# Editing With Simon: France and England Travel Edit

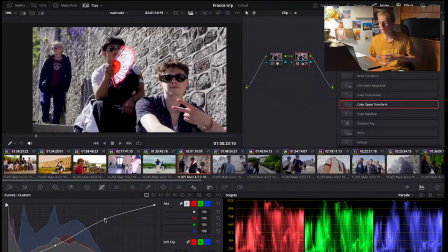[37:42]
I feel like just making the light either come out a little bit more or having the shadows be a little bit darker just helps with the image being a lot less gray, which I think is kind of like annoying to the eye to watch.
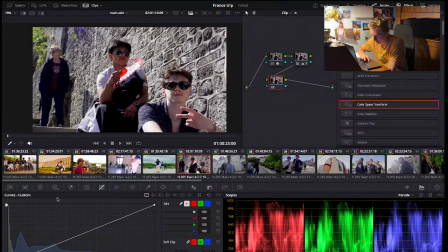[38:03]
And then also with just boosting the color, it really helps. So actually, I don't need a new node. I can do it right in here. I'm gonna go with the more red tone this time because it looks like it's a hot day.
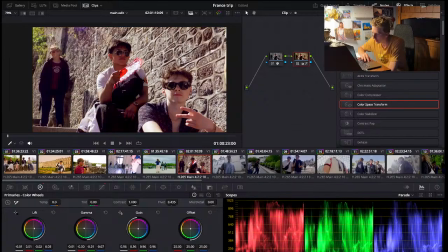[38:20]
A little bit more. And switch it up. Have a little bit more purple in the light with the lift, and then the gamma. Have a little bit more yellow. That looks nice. And then with the color wheels,
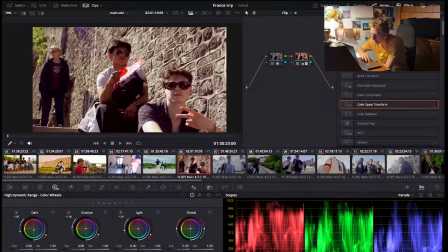[38:38]
can really change the fine details. Make the shadows a little bit blue, a little bit darker. Yes, Donald, you can share the link. I believe so.
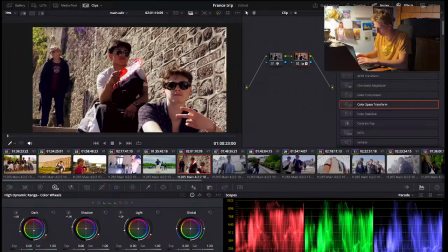I'm pretty sure it's a public stream, so if you want to, you can. I'll just be editing away.
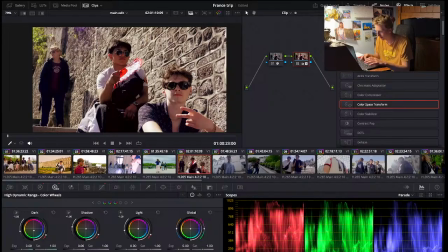These shadows, there's a lot, so that'll affect a lot of the image. Blue doesn't look too bad too, but I'm thinking red's the way to go.
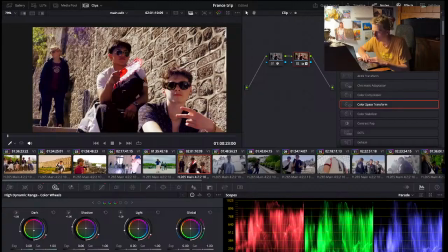[39:27]
Yeah, definitely a little bit orange. That looks nice.
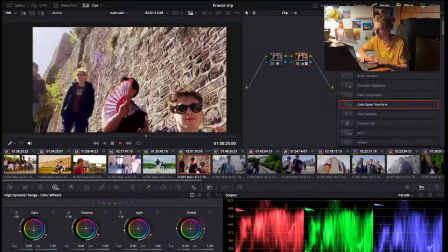[39:35]
Stand by me.
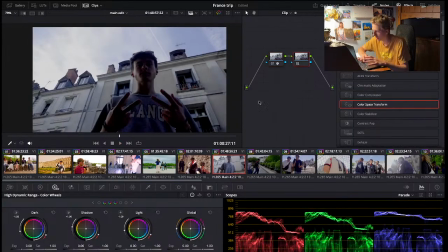[39:40]
Now with this clip, it's a lot darker at times, so I might want to edit for that.
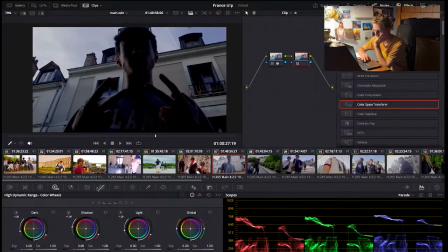[39:50]
This might be a challenge because of how quickly the exposure changes.
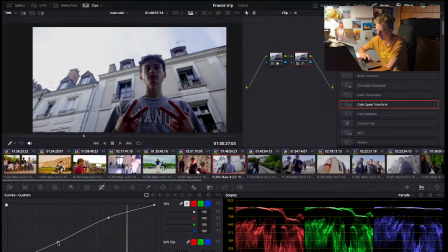[39:59]
So I'll try and make everything a little bit more simpler and not go too harsh on it,
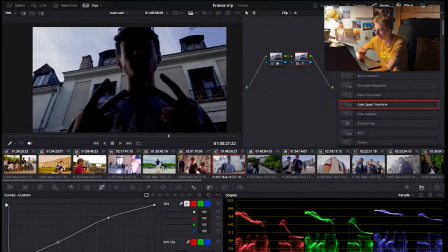[40:07]
because that's super dark. But that's sometimes just what you get with the videos.
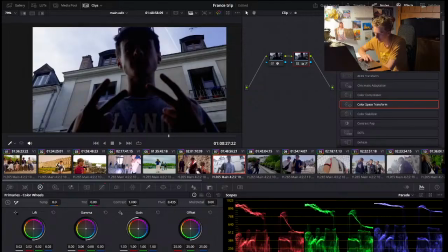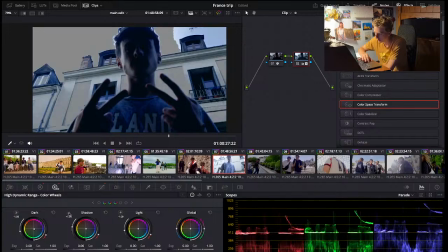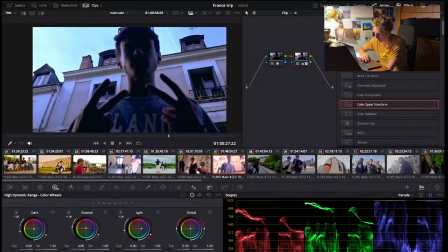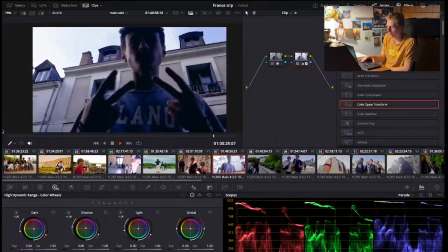[40:55]
If the sky. That's not too bad.
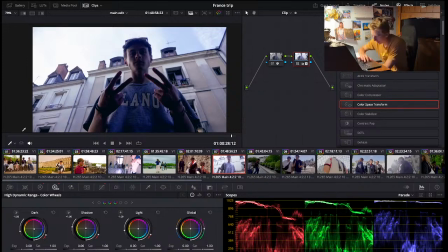[40:59]
I kept the image a little bit more blue, and the harsher shadows towards the end of the video.
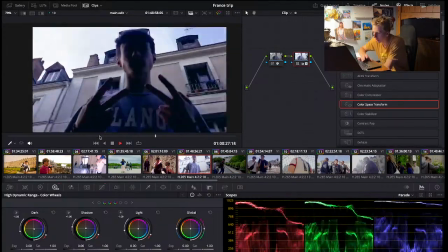[41:06]
Just have to deal with it. The rest of it looks pretty nice. If the sky.